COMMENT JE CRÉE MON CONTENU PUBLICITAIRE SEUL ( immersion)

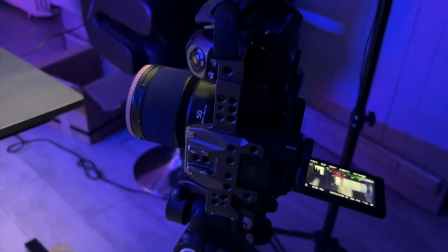Ok, alors j'ai mis la caméra en verticale parce qu'on va faire du contenu vertical pour les réseaux.
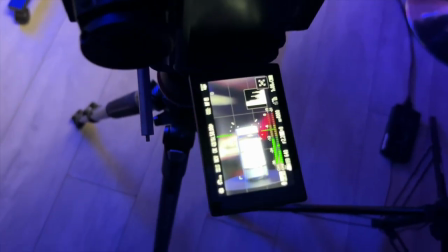Là, comme tu le vois,
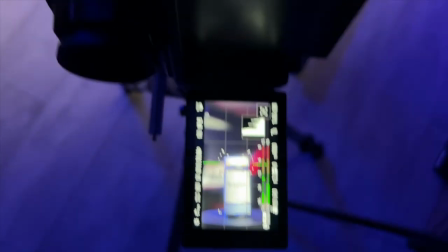ça donne ce rendu-là, mais je vais changer d'objectif pour avoir un rendu beaucoup plus serré,
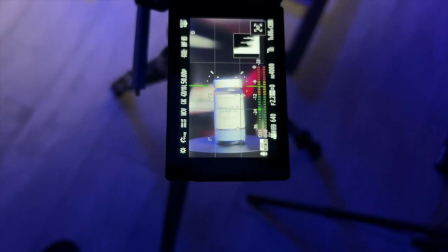beaucoup plus intime, et ça sera mieux pour le produit et pour le rendu que j'ai envie de donner.
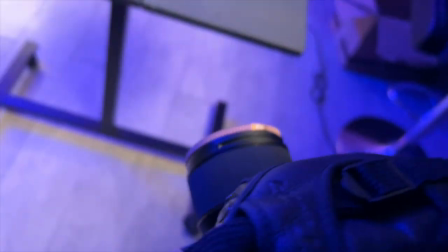Donc, on va changer le 50 mm et mettre le 85, mais regarde ce que ça rend.
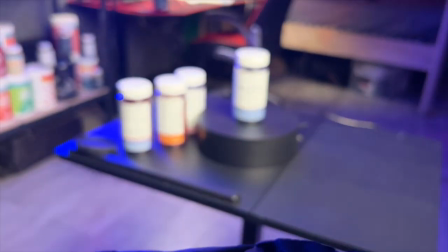Le derrière, il est flou, tu vois. Le fond, il est vraiment flou, donc on ne voit pas.
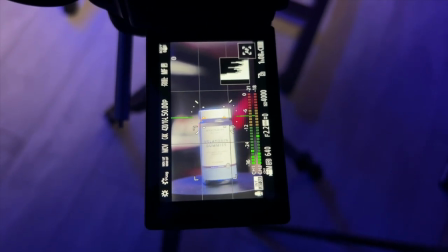Donc, je verrai si je mettrai pas une lumière de couleur sur le bureau ou juste derrière le bureau.
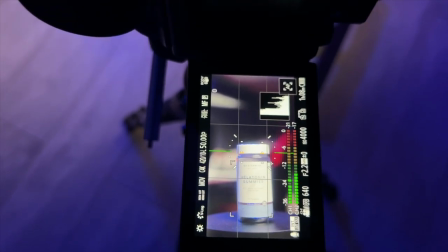Et peut-être retirer celle-là ou garder celle-ci, mais mettre une lumière dans le fond,
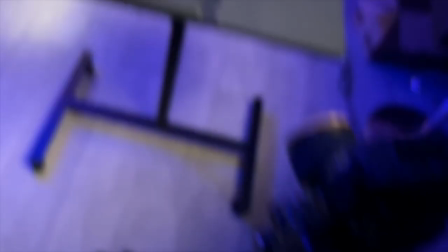tu vois, dans le fond de la chambre sur le lit, pour donner un côté assez immersif. Bon, après, bien entendu, c'est une question de goût. Ok, c'est une question de goût, une question de toi. Qu'est-ce que tu veux faire? Quel rendu tu veux donner? Est-ce que tu veux donner un rendu beaucoup plus intime? Est-ce que tu veux la lumière? Tu vois, ça dépend de chacun. Ça dépend de l'artiste qui fait la vidéo. Là, c'est moi l'artiste. J'ai changé d'objectif.
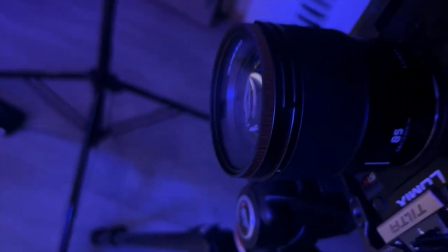J'ai mis le 85 mm avec le petit filtre dessus, le filtre de diffusion, pour avoir un rendu beaucoup plus immersif,
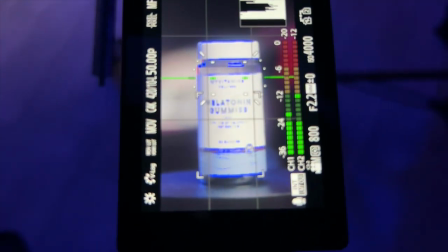où on voit mieux le produit,
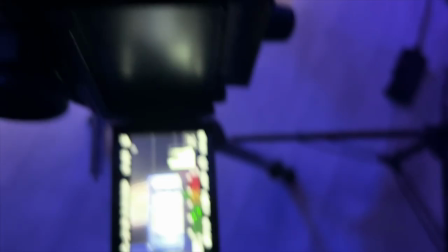on lit mieux ce qu'il y a marqué. Et je vais juste mettre la petite lumière derrière pour éviter d'avoir un coin trop sombre là.
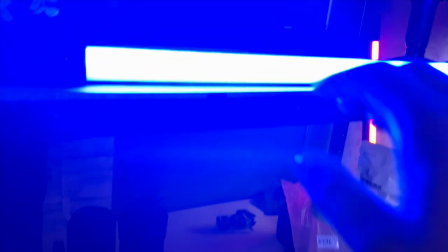Alors, hop, On va prendre ça.
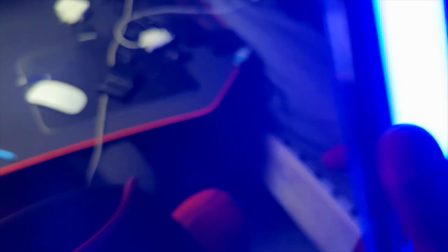Et vu que ça s'arrête là, je vais mettre ça là.
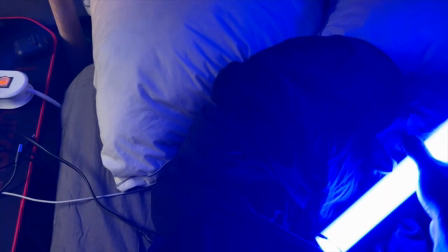Attends. Bon, je peux le mettre debout comme ça. Je vais voir ce que ça donne. Est-ce qu'on voit? Voilà, déjà ça donne un rendu beaucoup plus bleu, tu vois. Et ici, on a un halo.
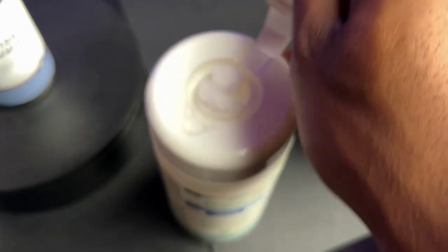Donc, c'est pas mal. Ça donne un petit style. Par contre, je vais nettoyer la petite plateforme.
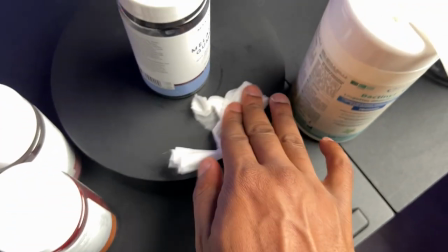C'est pas facile à prendre une main. Nettoyer avec une petite lingette parce que on a fait des pubs et on n'a pas nettoyé.
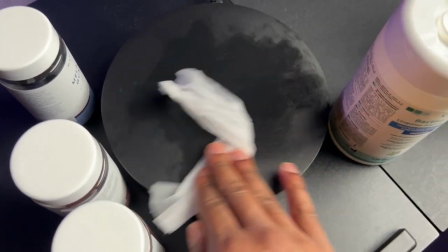C'est important pour travailler dans un environnement propre.
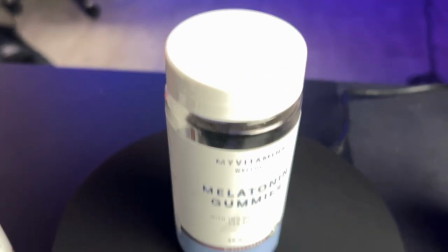Voilà, le truc qui brille, c'est propre. Là, on pourra faire des trucs de qualité.
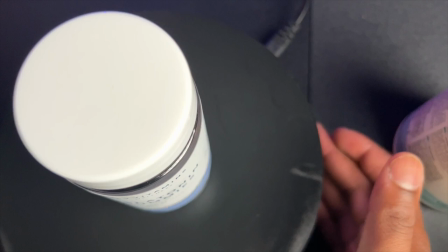Alors, quand j'allume le plateau tournant,
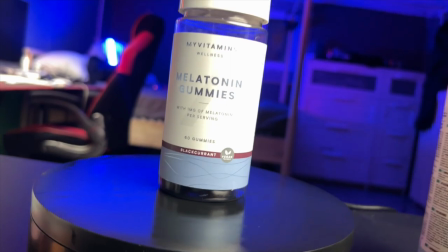tu vois que ça tourne un tout petit peu, vraiment, tu vois.
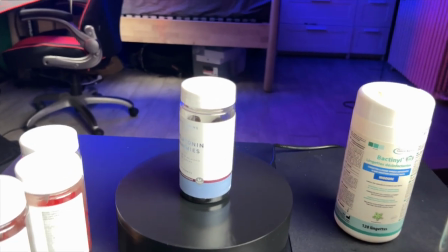Et ça va me permettre de faire mes plans. Alors, les plans vont être vraiment rapides parce que je vais faire quoi?
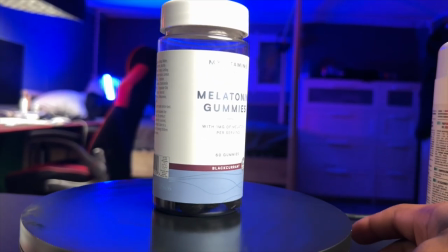Quand je vais parler du produit, on va juste voir ça. Juste ce produit tourner un tout petit peu.
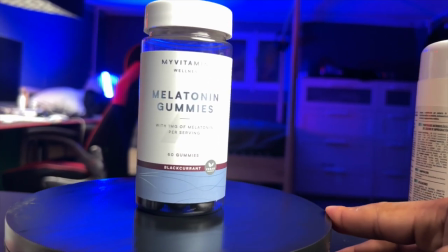Si tu veux, on va voir ça. Hop, voilà, c'est tout. Et je vais passer au produit suivant.
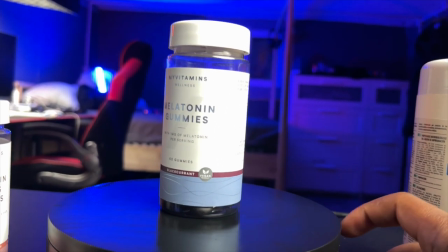Je vais vraiment faire ça rapide, de manière claire. Juste pour qu'on voit bien le produit, qu'on lise bien ce qu'il y a marqué dessus et qu'on soit bien.
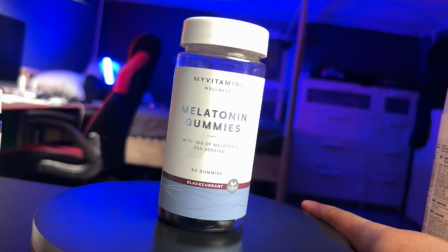Et comme tu le vois, cette pub, j'aurais pu la faire aussi avec le téléphone, hein, parce que là,
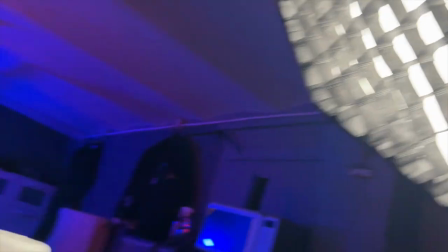tu vois bien ce qu'il y a marqué. Quand on a l'éclairage nécessaire, et bon, on peut faire de très belles choses.
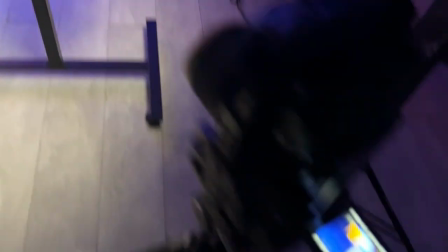Je vais juste voir si je suis bien dessus.
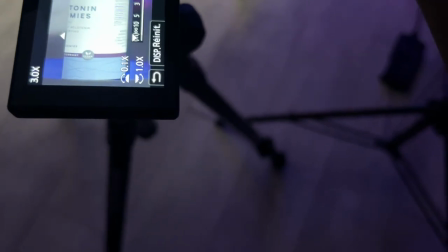Ouais, ça va, je suis bien au niveau du focus. Parce que c'est important, faut qu'on lise bien ce qui a marqué partout.
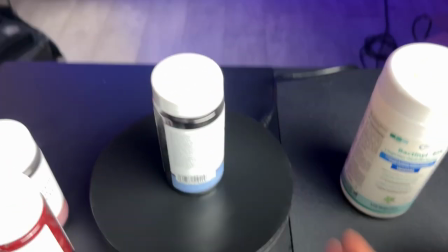Je vais revenir là. Hop. J'appuie sur Rec.
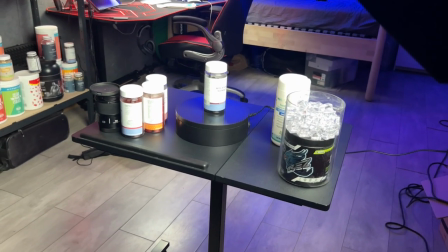Et puis, j'attends que mon produit arrive là où je veux qu'il s'arrête directement.
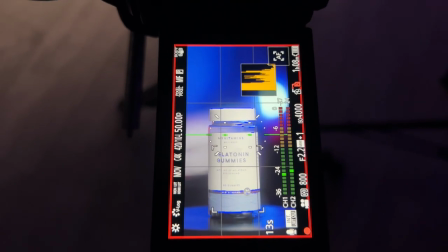Je le laisse là. Je laisse continuer un peu.
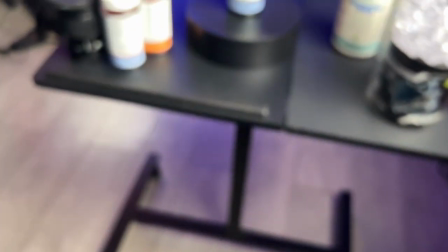Et c'est bon. Hop. Je peux arrêter. Et je vais faire ça pour les quatre.
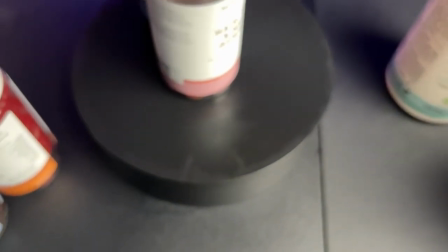D'accord? Donc, je le remplace.
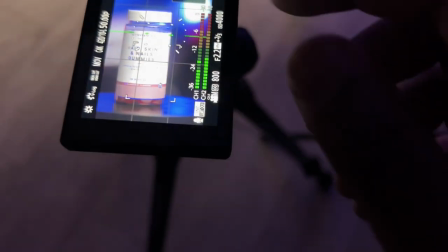Je regarde aussi si au niveau du focus, on est bon. Si il n'y a rien à changer.
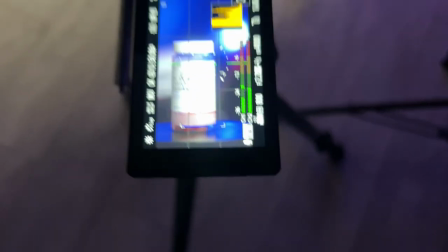Je vois qu'on est bon.
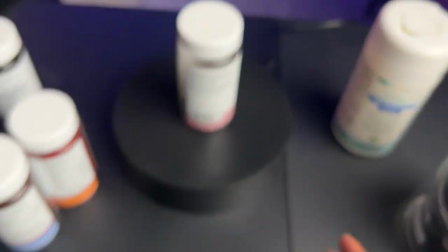On va hop, remettre le truc là, rec et attendre.
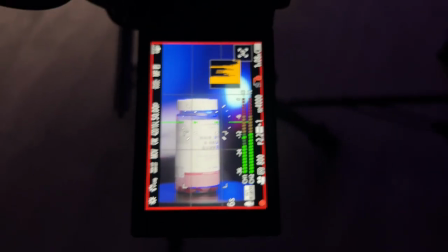C'est ça, le travail de vidéaste. On affine, on attend. Même si qu'après, il y a toute la post-prod à faire.
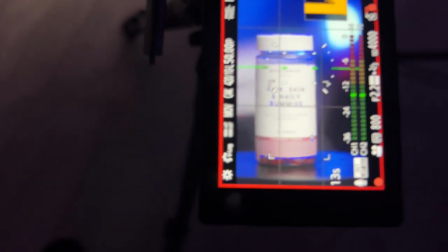Parce que pour les connaisseurs, on filme en log. Et oui, c'est-à-dire qu'on va travailler toute l'image derrière.
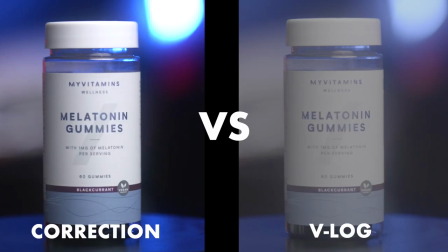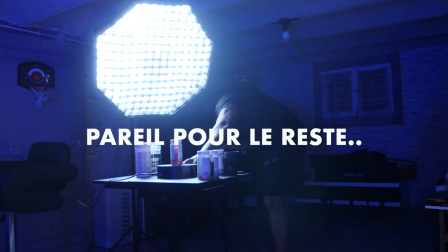Bon, on a fini avec les gummies, maintenant on va passer au vegan protein water. Là, ça va être très rapide. On va vraiment prendre deux plans vraiment beauty, cool, et prendre deux, trois glaçons et faire juste un plan cool, vraiment.
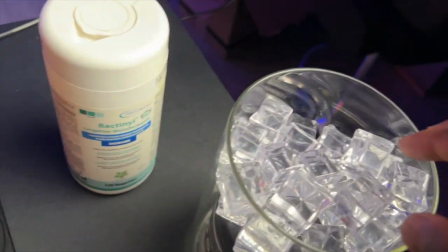On va vraiment pas s'embêter, on va prendre les deux canettes, trois glaçons, hop.
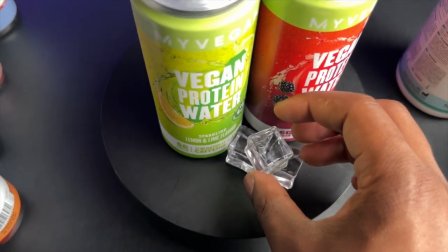On va faire ça, j'aime bien faire un petit triangle.
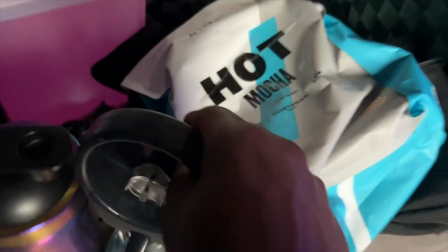Et hop, ça directement.
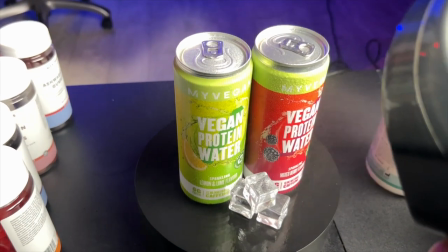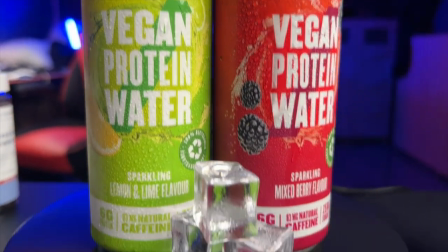Comme ça, on a un rendu, tu vois, vraiment naturel.
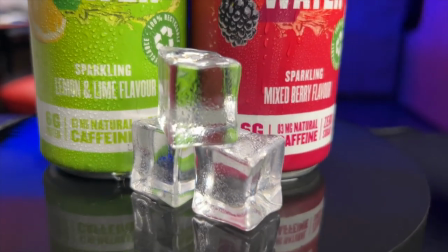Au niveau de la boisson et au niveau des glaçons. Tu vois, là, on dirait des vrais glaçons, là, avec de l'eau dessus.
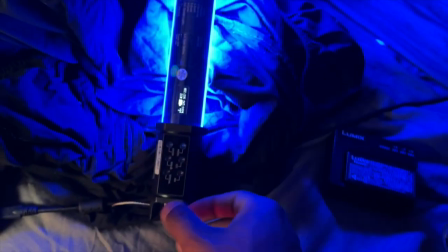Je vais juste changer la couleur de la lumière. Parce que on va changer un peu du bleu.
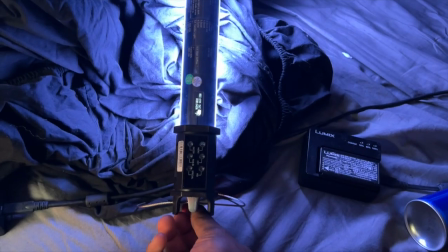Non, là c'est la puissance là. Là c'est la puissance, là c'est la saturation.
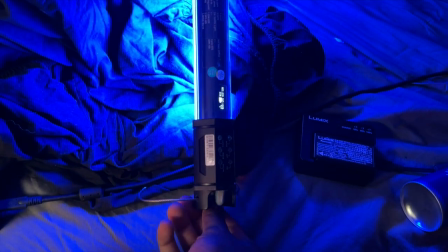Et on va changer le HSI.
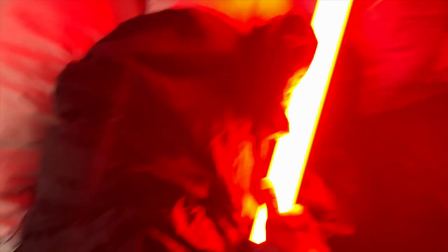Voilà, en rouge ça sera plus pétant.
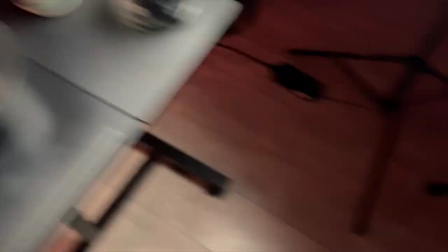Comme on a une canette rouge et une canette verte, je vais faire un rappel avec le rouge pour avoir un rendu comme ça.
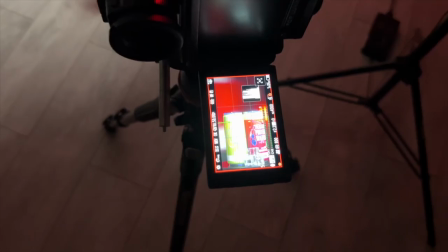Là, c'est beau, là, c'est propre. Là, ça va être qu'un plan comme ça, qu'un plan vraiment rapide.
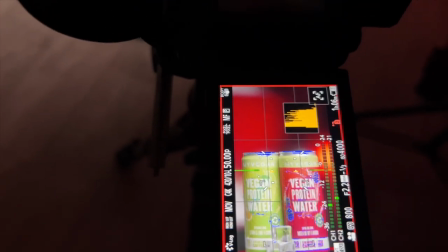Ah oui, remarquez, code d'AMS, c'est tout.
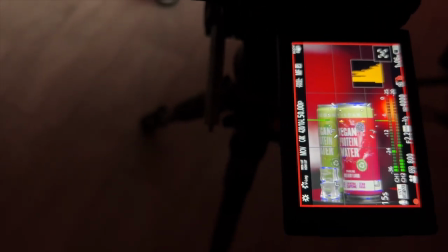Tu vois, c'est juste un plan de 3-4 secondes, juste pour montrer que ça existe, montrer que c'est là. Parce que j'aime bien faire des trucs comme ça aussi. Ok, là on va passer à la vegan protein water. Donc je vais garder le plateau tournant, je vais tout sécher et faire un plan qui va tourner. Parce que dans ce que je vais expliquer, il y aura un plan présentation produit et un plan où je me sers du produit. Donc on va faire ça bien, ça sera que des plans beauty shot, ok?
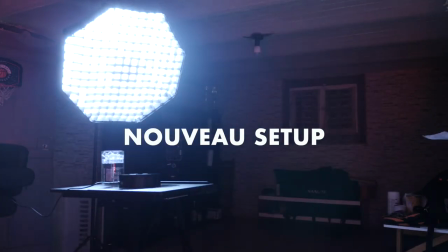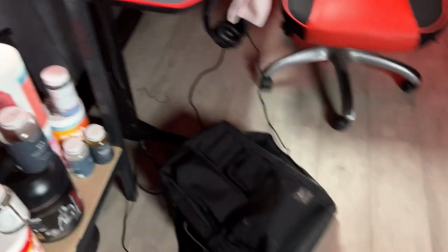Premier plan, hop, on va mettre ça là. Et ce qui est bien, c'est de prendre le shaker My Vegan et le mettre à côté.
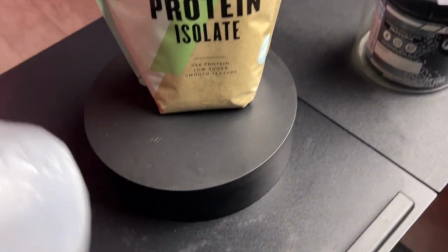Parce que j'aurais pu prendre un plan juste de ça. Mais je trouve que le shaker My Vegan, eh ben, il est bien avec.
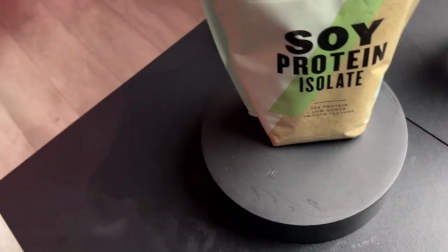Parce que ça montre vraiment qu'on est dans la gamme vegan. On est bien.
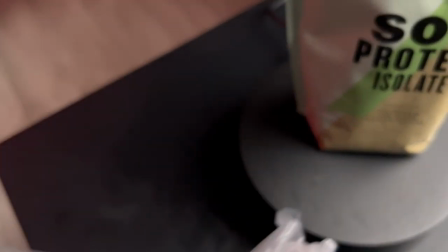On est bio. Tu vois, il faut tout montrer. Parce que je peux pas prendre ça et mettre un shaker mes protéines bleues à côté.
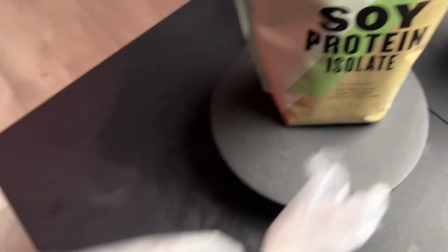Plus j'en ai pas en visu là. Mais non, il faut tout faire bien, c'est important.
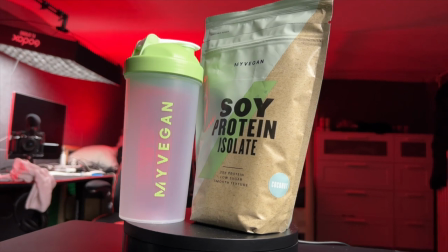Tu vois, en plus, le shaker My Vegan, il a de la gueule. Il est beau. En plus, surtout quand c'est neuf, c'est beau.
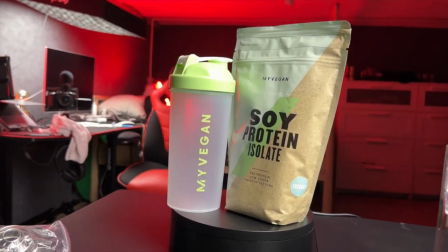Donc voilà, avec le goût coco qui est juste ici. Là, faut que je vois si je suis bien.
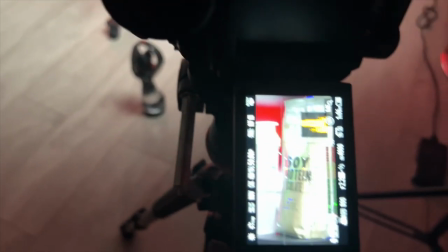La caméra s'est mise en veille. Mais ouais, on va devoir se reculer un peu.
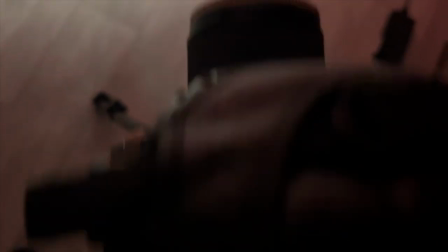Bah, je vais peut-être changer d'objectif. Je vois peut-être prendre un objectif beaucoup plus large.
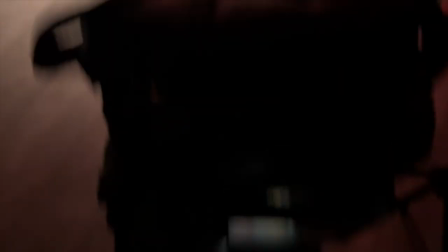Hein. Le 50 mm. Ouais, je prends le 50 mm. Je vais switcher. Voilà, là on est beaucoup mieux.